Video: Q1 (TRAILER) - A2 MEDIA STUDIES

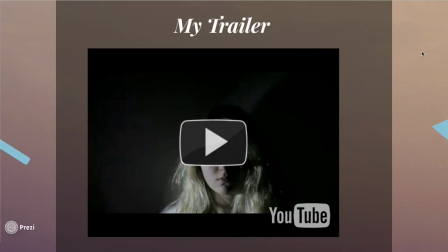(0:00)
Finally, I'm going to talk about my trailer for Reasons Beyond Insanity.
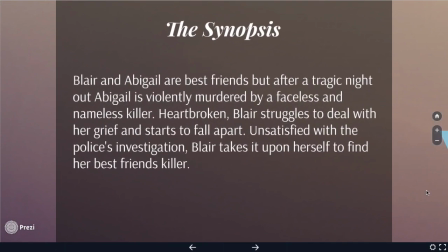(0:05)
Okay, the synopsis for my film is Blair and Abigail are best friends, but after a tragic night out, Abigail is violently murdered by a faceless and nameless killer. Heartbroken, Blair struggles to deal with her grief and starts to fall apart. Unsatisfied with the police's investigation, Blair takes it upon herself to find her best friend's killer.
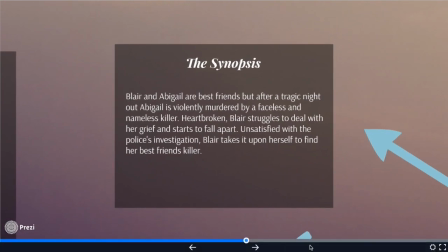(0:23)
Here are the codes and conventions of a psychological thriller genre.
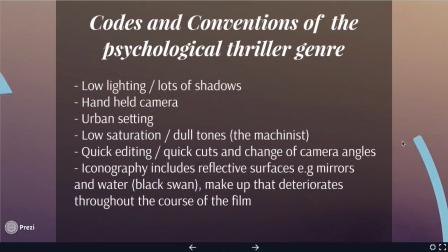(0:28)
Usually in psychological thrillers, there's lots of low lighting, which creates lots of shadows. They usually use handheld camera to create like a shaky screen. These films are usually set in an urban environment. There's usually low saturation and dull tones, such as in the film The Machinist,
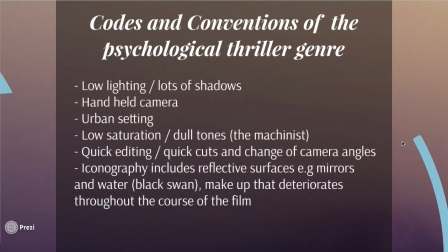(0:47)
in which the saturation is so low it almost looks like it's black and white. Lots of quick editing and quick cuts are used, as well as a change of camera angles to kind of create confusion. Iconography includes reflective surfaces such as mirrors and water, which is very prominent in the psychological thriller
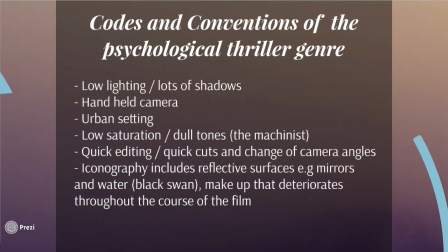(1:06)
film Black Swan, in which mirrors are used all the time to show Nina going crazy. And also makeup that deteriorates throughout the course of the film is a code and convention.
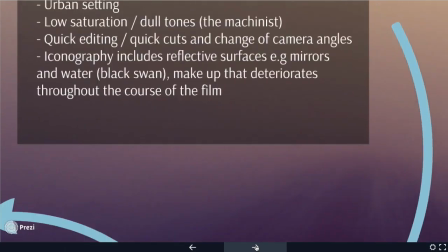(1:17)
First of all, I'm going to talk about urban setting.
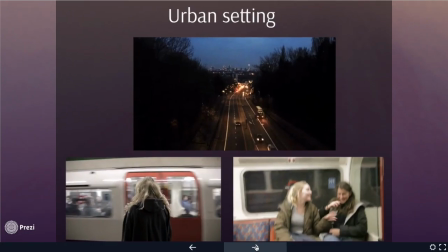(1:20)
I have conformed to the convention of having my film set in an urban environment by setting Reasons Beyond Insanity in London and showing that through different shots in my trailer. There are two mid-shots on the London Underground, one of which is Blair and Abigail on the tube, and then another of Blair waiting for the train by herself. The iconic London
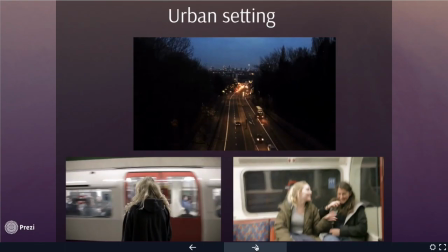(1:40)
tube train going past really sends home the message that this is definitely set in London in like a really urban environment. I have also included a time lapse halfway through the trailer to suggest Blair's progression into becoming somebody much darker, whilst also showing the urban environment in which the film is set.
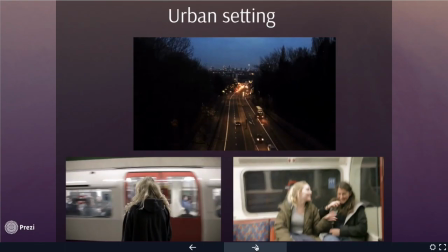(1:58)
I think this is really effective in demonstrating that the film is set like in a big city.
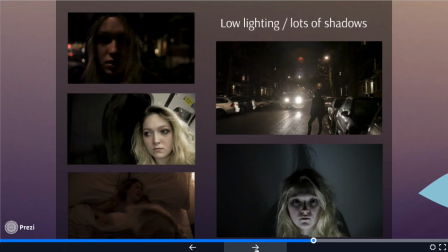(2:05)
Next, I'm going to talk about the low lighting used and how it's created and how shadows are used effectively. Through shooting mainly at night, I've guaranteed that low lighting is being used, which in turn creates many shadows. The close-up shots of Blair show the shadows across her face and make the scene much darker.
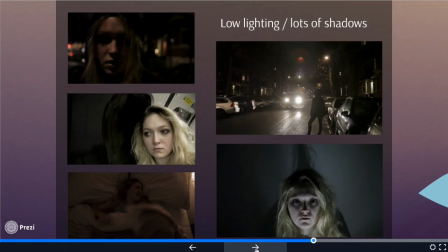(2:25)
The bottom left-hand corner shows low lighting being used and makes the shot much more mysterious, as you can't completely see what's happening in the 1 second clip showed in the trailer. The top right hand corner picture is very dark, and the headlights from the car create Blair's silhouette,
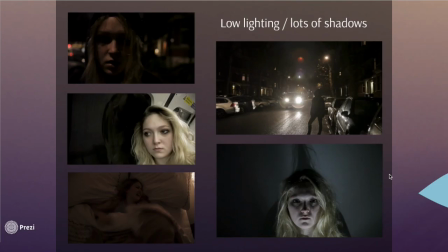(2:45)
which is very eerie and creates lots of shadows within the shot. In the top left hand corner picture, there are lots of shadows going across her face as she's walking really quickly down the street and breathing really heavily. And then the middle picture kind of just shows how like the light and dark contrast once again like on the tube,
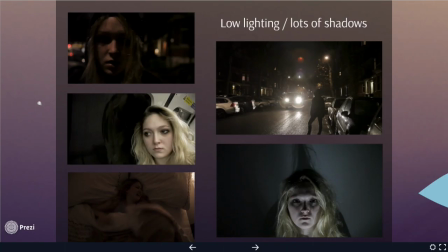(3:05)
which creates lots of shadow and low lighting, which is very important in a psychological thriller, as it kind of shows the darker side to the protagonist and what's going on in their mind.
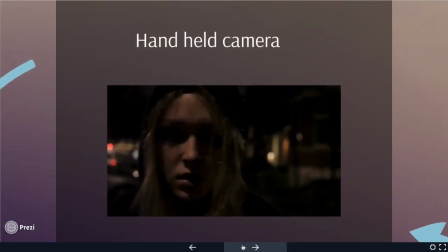(3:18)
Next, I'm going to talk about handheld camera. We shot almost all of our trailer by holding the camera to create a slightly shaky effect. I think that this is really necessary in showing the mental instability of the character, as you kind of see the world more through their eyes as everything seems to be shaking and falling apart.
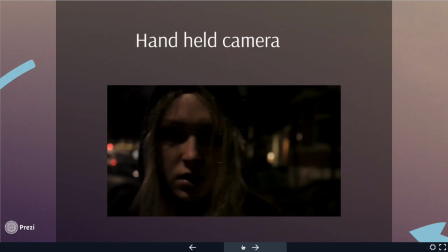(3:36)
You can particularly see it in this close-up shot of Blair walking down the street and the camera moves with her.
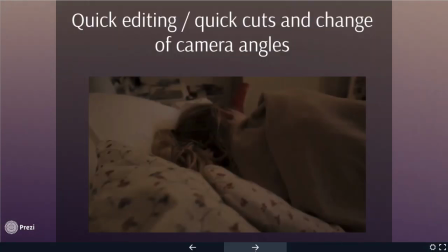(3:46)
I adhered to the style of quick editing and using different angles in the flashback sequence of my trailer.
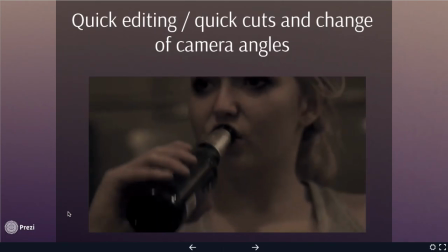(3:51)
Every time you cut back to see Blair embedded, it is from a different angle, as are the flashbacks from the night before.
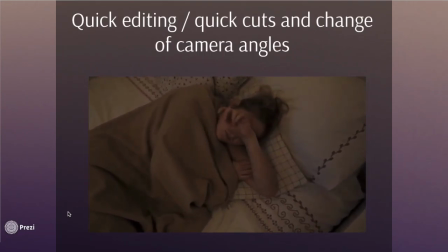(3:59)
This gives a variety of shots to the trailer and makes the audience a little more confused, as the quick editing doesn't give them that much time to think about what is going on.